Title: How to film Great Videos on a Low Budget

okay let's talk about framing this is how the shot is set up there's a number of different options the establishing shot is great if you're in an interesting venue and you want to establish you want to get the whole venue in a shot and we then have the long shot and that is
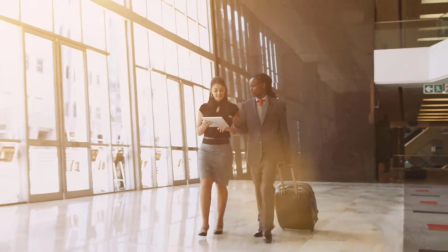great for showing the entirety of a person with some background often in vlogging we will use the
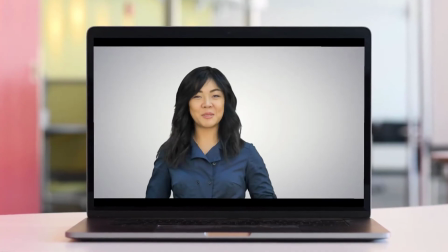medium close up that's the kind of shot that I use for the vlog here and for the video we recording at the moment. Now the problem with having a close-up, people are like, well, why don't we get really close? The problem with that is then sometimes overwhelming to the audience because you're literally right in their face.
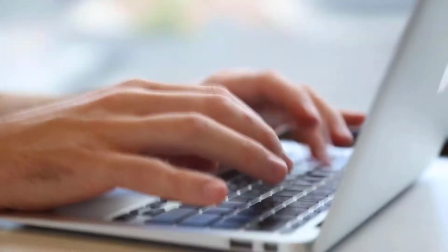Now you're demonstrating a small product or you're going into detail, close-up works really nicely. So focus is massively important. I see many, many videos from people who aren't in focus, which means they're fuzzy, which means they're very soft.
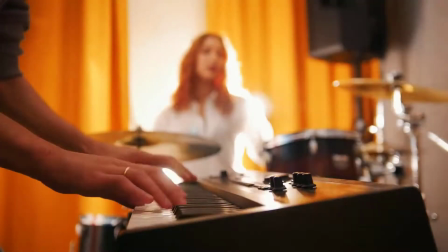Now the human eye and the human brain always like to make things sharp.
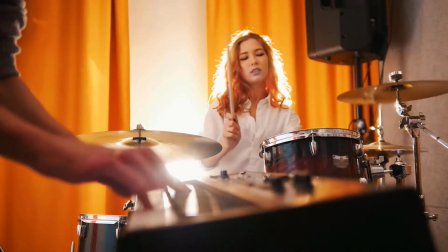So if your videos are fuzzy it means that A it's hard for the eye and the brain to work out what's important and also it makes it harder for the brain to watch.
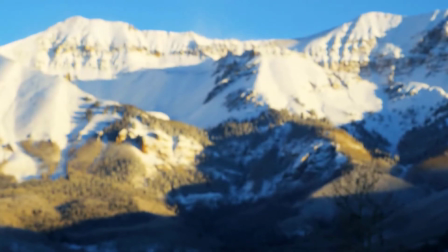The brain is working overload to try and sharpen the image but it can't because you've recorded it as a fuzzy image.
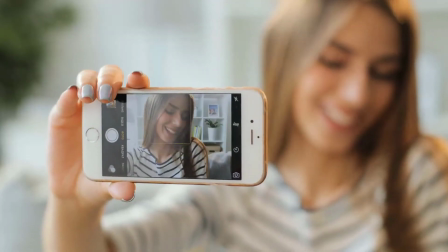Plus it looks a little bit unprofessional. If you're filming on a smartphone, the smartphone will do a lot of the work for you.
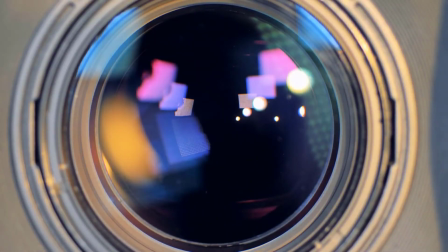The autofocus on your smartphone will do a great job. Remember we don't want any reasons for the audience to click next and a blurry image will give someone a reason to click next.
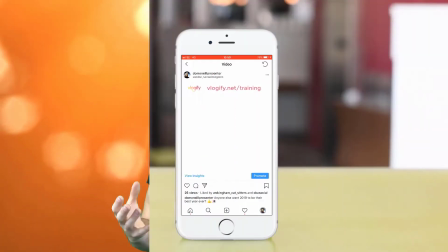If you're nicely lit, if you're nicely illuminated, it makes you pop out the page, pop out of social media.
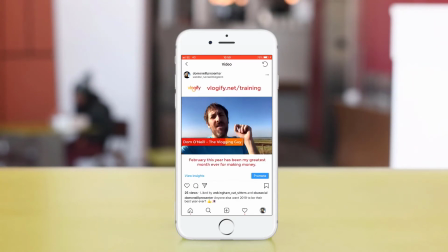Social media these days, there's so much out there, there's so many videos. If you can make your videos more engaging to watch that is always a good thing so
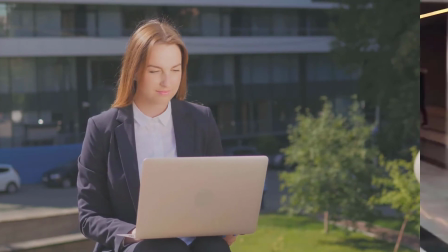you need to illuminate yourself so light yourself and your objects providing a consistent light so it's consistent
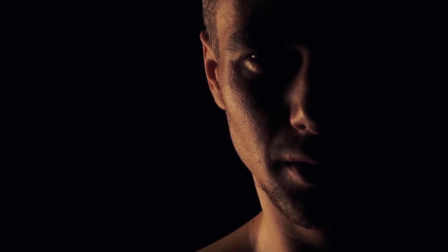light across your face that is the main thing shadows are the enemy yeah so shadows can bring out the
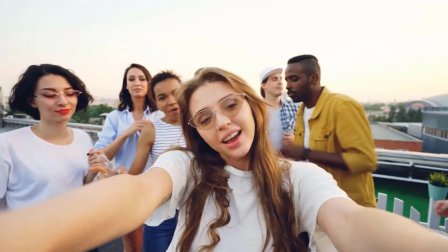bags and the eyes shadows will bring out the wrinkles if you have a consistent wash of light across your face you will look much better.
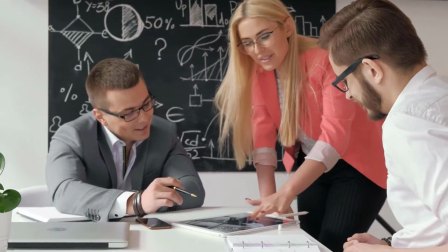You'll look younger, you'll have less wrinkles and you'll look healthier.
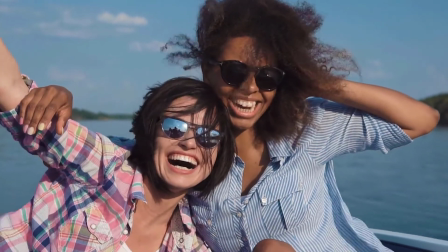Sunlight is fantastic quality, cheap lighting when it's consistent.
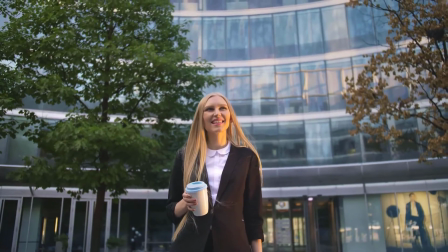I like to film in the morning or in the later afternoon so the sun is not blinding
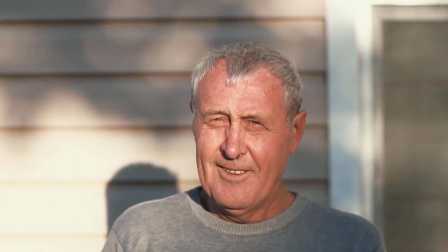you in the eye and making you have to squint but it is nice light.
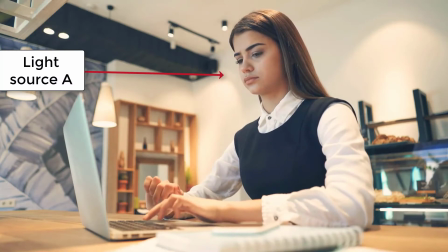You should always light yourself from the front and from above,
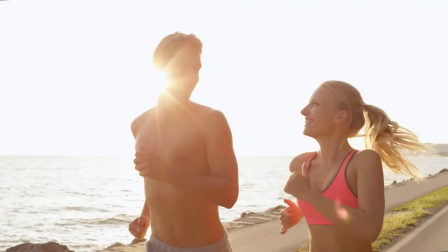not from behind because you end up looking like a silhouette and not from below how they used to light monsters in old-fashioned horror films you're lighting from
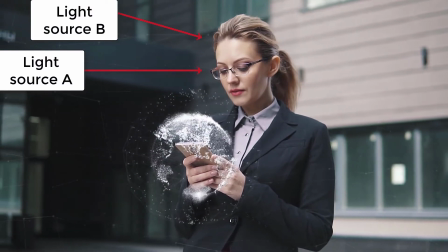the front you're lighting from above is possible if you're lighting naturally make sure the
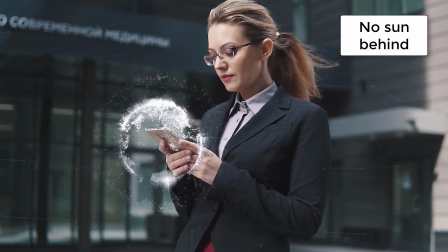Sun is not behind you otherwise you'll get bleached out if you're filming
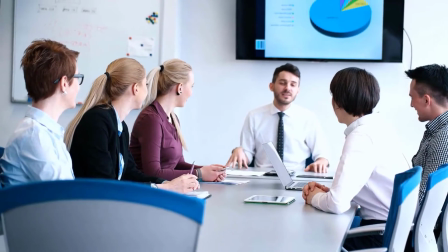indoors white photography lights are great much better than domestic
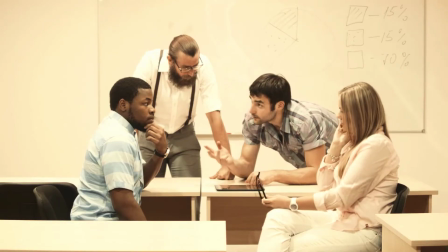lights the problem with domestic lights is domestic lights will often give you an unflattering
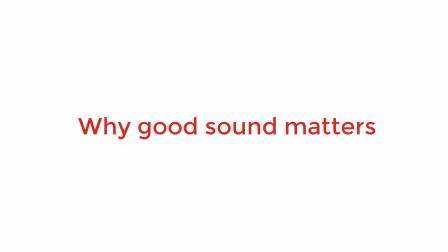yellow or orange glow audio is a massive part of the experience maybe your audience are listening on headphones
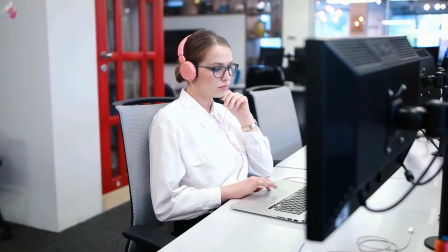but maybe not you can't make assumptions so having good quality sound will often forgive bad quality pictures not that you should ever shoot bad quality pictures but sound really matters so audio from your voice and also audio music matters as well. So to make sure you have the best quality audio you've got to be in a quiet room.
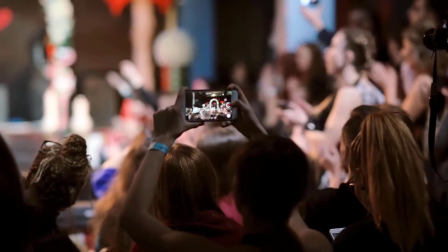If you're in a busy room with other people all that noise will spill into a microphone and will drown you out. People want to hear you, not the background noise.